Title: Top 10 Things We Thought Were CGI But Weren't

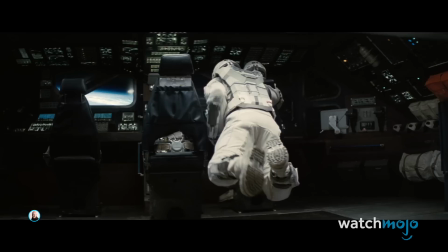(0:08)
Welcome to WatchMojo, and today we're counting down our picks for the top 10 things we thought were CGI but weren't.
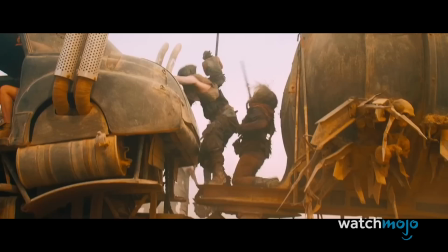(0:18)
For this list we'll be looking at various movie special effects that we thought were CGI but were actually done practically.
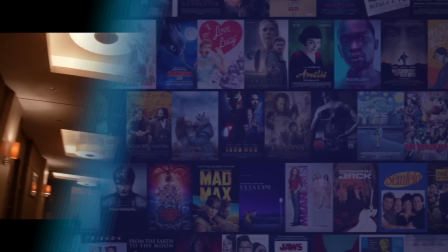(0:25)
Were you fooled by any of these? Let us know in the comments. 10.
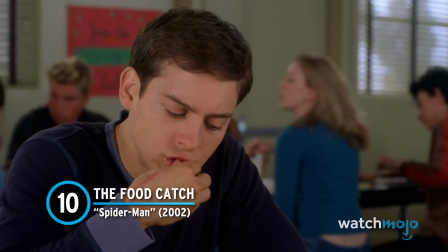(0:32)
The Food Catch – Spider-Man Being an actor must be weird.
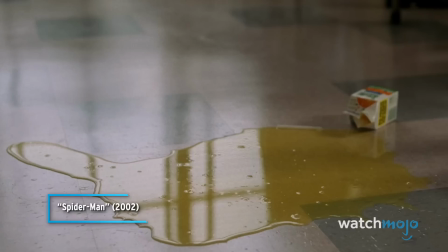(0:37)
Sometimes you nail an assignment on the first try, and sometimes it requires over 150 takes.
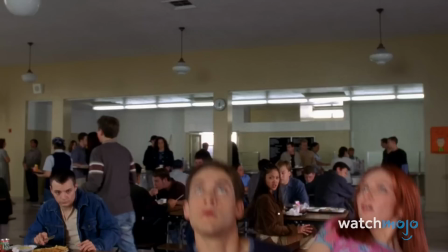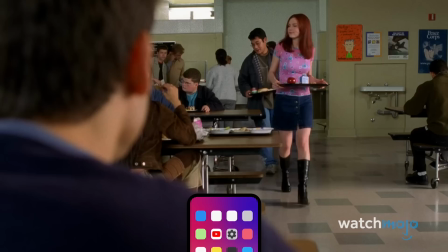(0:52)
Almost immediately after gaining his spidey senses, Peter uses them to catch Mary Jane from taking a nasty spill.
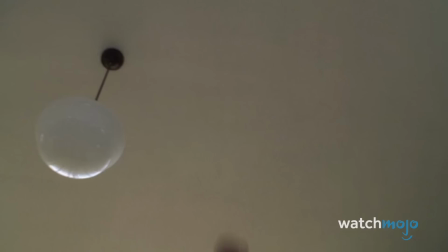(0:59)
He also shows off his newfound reflexes by catching her falling lunch with the tray.
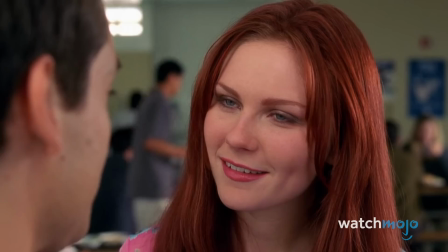(1:05)
To achieve the effect, Tobey Maguire's hand was glued to the tray, and he was required to catch everything for real.
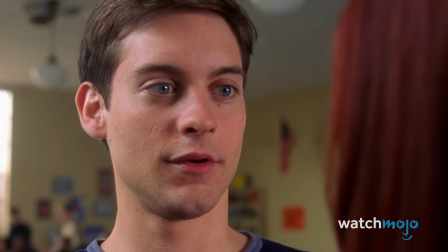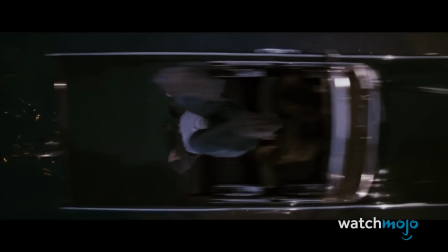(1:18)
It was even harder than it sounds. This This five-second stunt took 16 hours and 156 takes to get right.
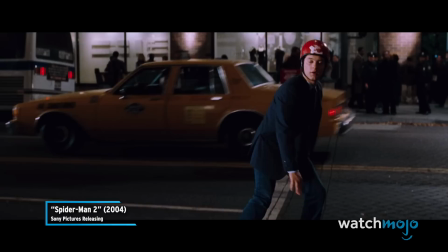(1:26)
Just imagine if they bungled a line after all of that.
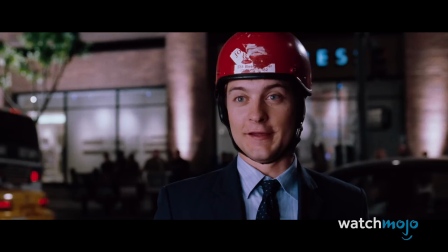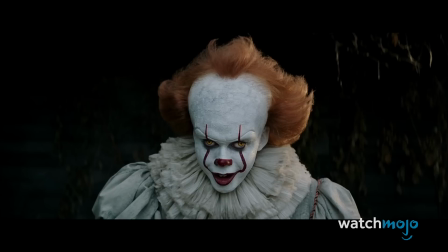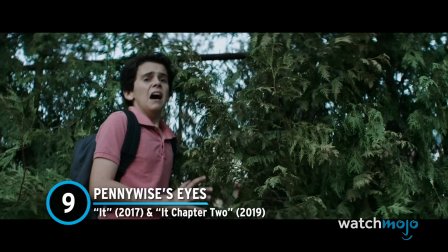(1:42)
9. Pennywise's Eyes – It and It Chapter 2 A large emphasis was placed on Pennywise's eyes.
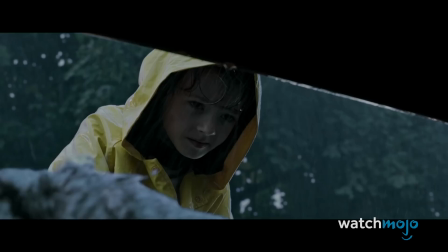(1:52)
Director of Photography Chung Hung Chung specifically lit his eyes in a different way to make them stand out,
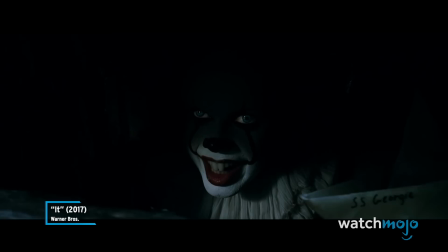(1:58)
and Bill Skarsgård added his own personal touch.
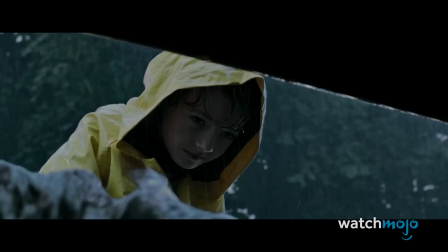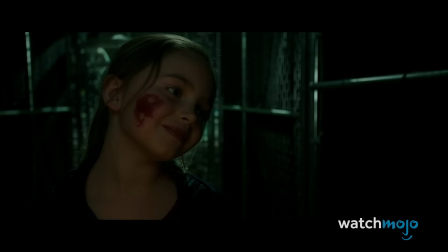(2:11)
In some of the horror sequences, Pennywise's eyes go in different directions,
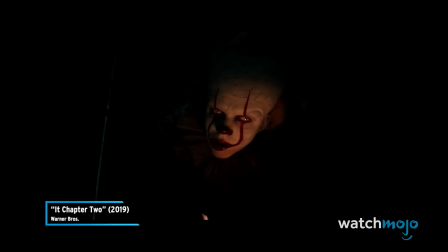(2:15)
almost as if he's shedding his human persona and revealing his true, otherworldly nature.
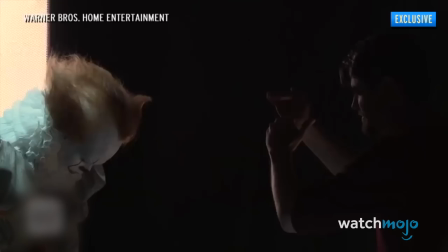(2:21) You're supposed to say three.
Turns out, Skarsgård can actually just do that. So no CGI was required. While appearing on Conan, Bill Hader shared a funny anecdote about Skarsgård doing it on set and creeping him out.
He senses something. He kind of goes like, you know, whatever. And his eye goes like that.
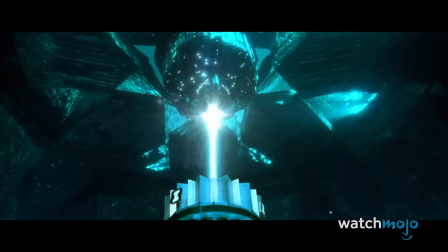(2:42) And I go, how is that a digital thing? And he went, oh, you mean this? And then he just did it. I was like, ah!
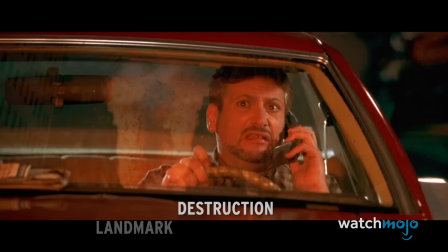(2:51)
8. Landmark Destruction – Independence Day This movie is filled with iconic scenes,
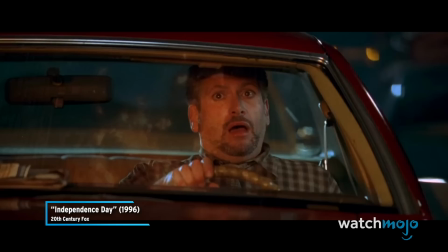(2:58)
including the destruction of various American landmarks.
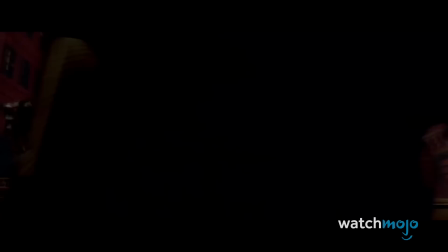(3:05)
Numerous buildings are hit by alien beams and shatter into pieces, including the White House, the U.S.
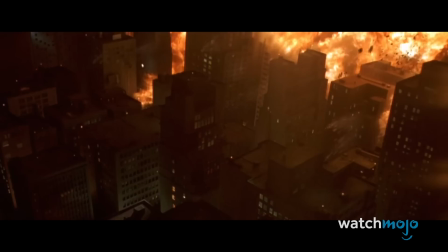(3:11)
Bank Tower, and the Empire State Building. None of this was achieved through CGI. eye.
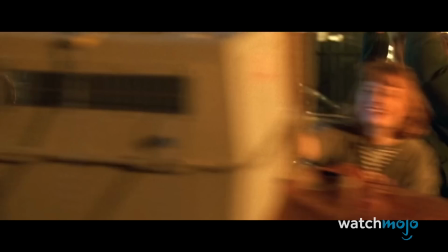(3:18)
The special effects team built model miniatures of the famous landmarks and then blew them to smithereens.
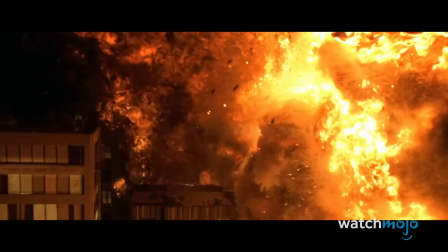(3:24)
With the help of some clever camera positioning, the optical illusion was complete.
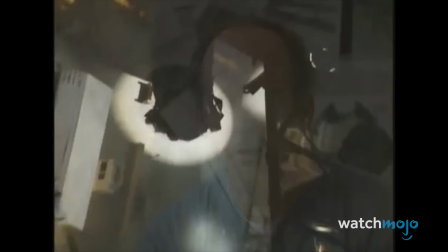(3:29)
To help the fire spread towards the camera, they actually were forced to build the model street on its side and place the camera at the top of a makeshift
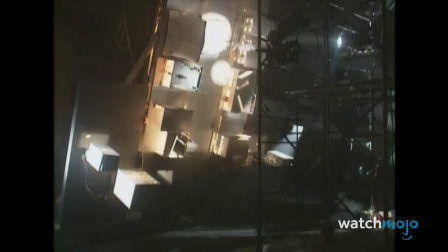chimney.
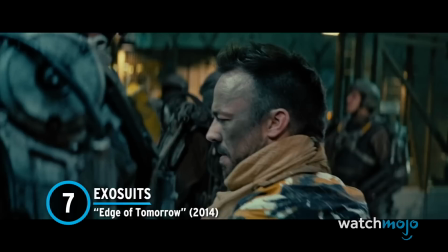(3:49)
It sounds exhausting, but it all worked out perfectly. 7.
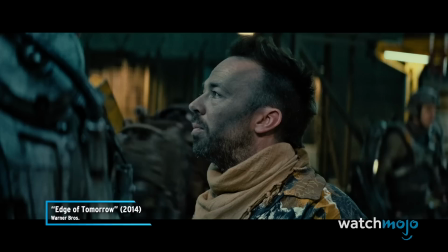(3:55)
Exosuits – Edge of Tomorrow Tom
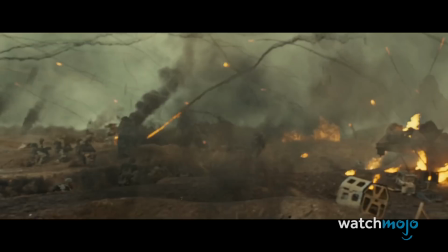(4:00)
Cruise clearly enjoys doing movies in which you can go hard and do things for real.
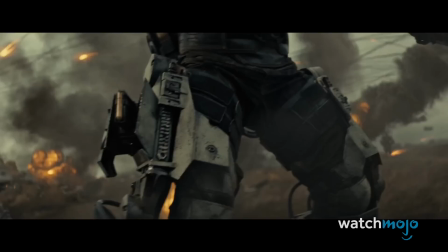(4:09)
Edge of Tomorrow is no different.